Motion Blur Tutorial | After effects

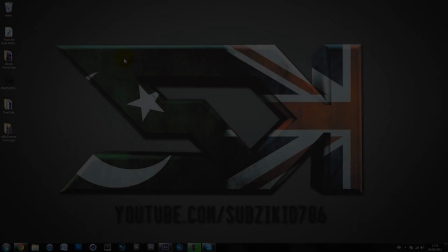0:16 Hey guys, SUBZIKID here with another tutorial on After Effects,
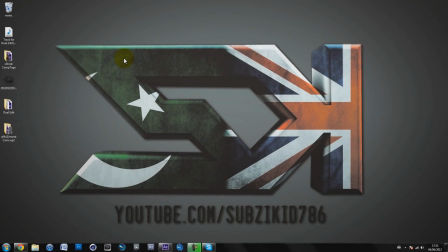0:19 and what I'm going to be showing you today is how to use motion blur effectively and make it look like natural and like so. Well, not really, but it's just like make it like not look ridiculous either, like too blurry, or it just like doesn't really do anything.
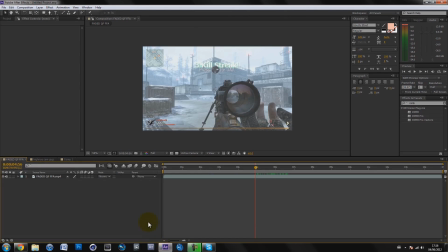0:33 And pretty simple tutorial, self-explanatory, something just to keep me active. I'm really busy like these days, lots of exams and other projects which I'm doing, and I'm going to be showing you how to do it in three different situations. So you have the normal kill feed, so just like normal motion where it's not like too much fast motion,
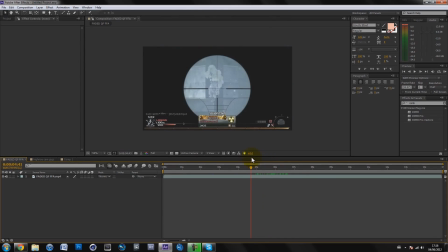0:52 so just like the like kills like everywhere, just yeah.
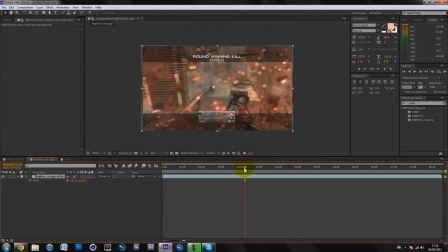0:56 And then you have the cams, like kill cams, where it's like trick shots and just like lots of fast spinning motion.
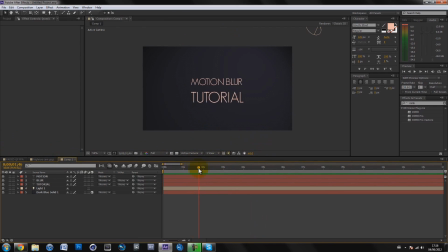1:02 And also like when it comes to motion graphics or typography, like normal, like good motion blur to use.
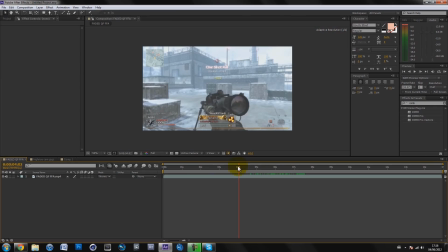1:10 So basically when it comes to like normal footage here, I use a plugin for After Effects. It's called Real Smart Motion Blur, RSMB, and you can go get that. Yeah. And basically, just drag RSMB or RSMB Pro.
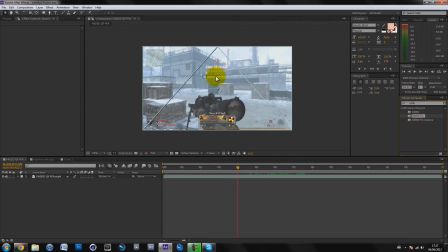1:28 It doesn't make a difference, but I just like using Pro because it's Pro, and it's got one or two new, like more advanced features. But I won't really be explaining them because they don't really make too much of a difference. And as you can see, as soon as you drop it on, you can see that there's already some motion blur going on.
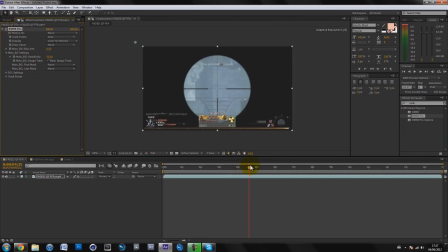1:46 And as you can see, it's just like when there's fast motion, like over there, you can see it's kind of blurring.
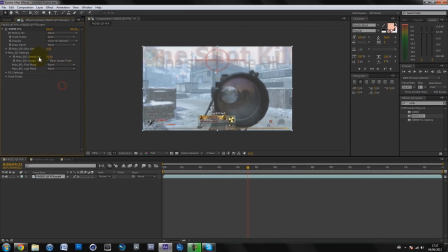1:52 And basically in here you don't really need to mess around with anything except the blur amount and the motion sensitivity. So with the blur amount, if you turn it up to like 1, it like gets more blurry. So the more you turn it up, the more blurry it gets, so that's kind of stupid, like too blurry.
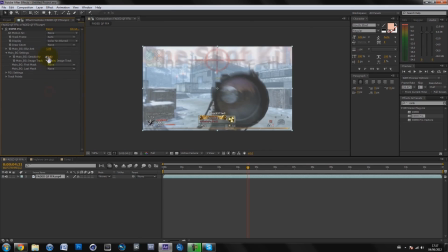2:12 I would personally put it at 1. And then with the motion sensitivity, the higher you turn it up, the more, like, so any type of, like, if you put it at 100, which is the max, any movement, like any movement would be blurred like 1.
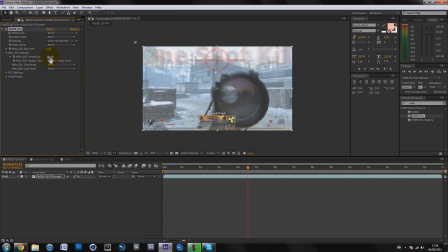2:29 So any, like, because it's so sensitive at 100, anything that moves, it will be blurred. So I usually prefer, like, on a kill feed to put it at 50. And basically only the fast motions, like the scope going in, and sometimes when it turns round,
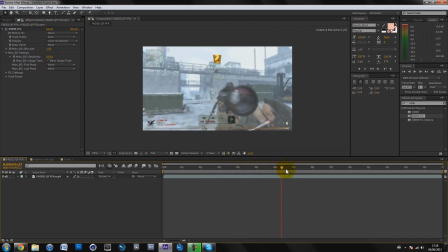2:49 like there, and then if you when you see it turns around there, it kind of blurs. And basically motion blur, it looks, you only really need motion blur on the fast parts. You don't want it like so every single movement, even the slow tiny movements, are blurred. So personally I would prefer these settings.
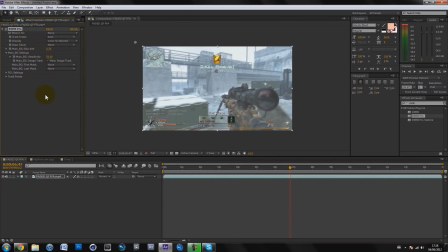3:09 So you could even turn the blur down maybe to like 0.7, but yeah, that those are the settings I would use.
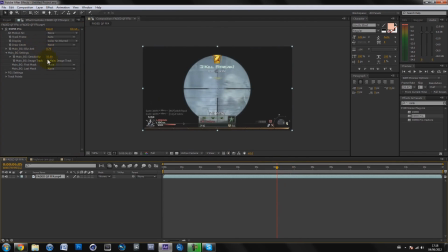3:16 And say if you wanted slightly more motion blur, like more than usual, I would like put it on 0.7 and put the sensitivity on 70, because you don't want to put them like both to max, it would just look stupid.
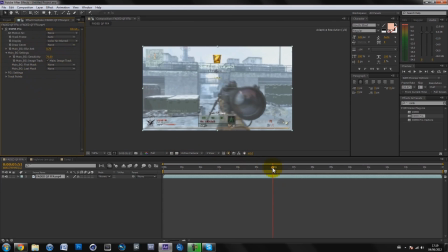3:31 So those are pretty nice settings, as you can see.
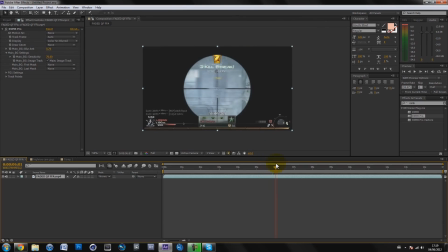3:35 So there's no really, not much point previewing it really, because it's self-explanatory.
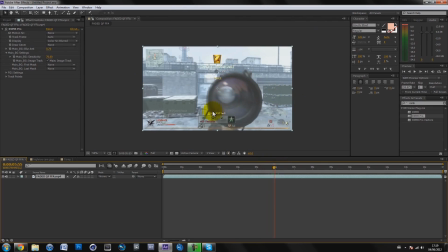3:40 Of course, like you can see it like quite blurry, but when you preview it, you won't actually see it this blurry because it's happening so fast. But it looks really nice. It makes the whole thing look a lot smoother, more natural.
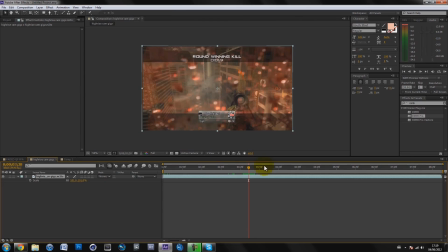3:51 And yeah, when it comes to kill cams, so that's basically it for kill feeds. But when it comes to kill cams, it's slightly different. I still use Real Smart Motion Blur, so we can drag that on, but I use slightly different settings. And basically we don't want it to be too blurry because it like spins a lot,
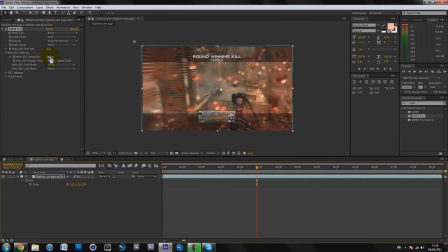4:09 and we want the motion sensitivity to be like quite low.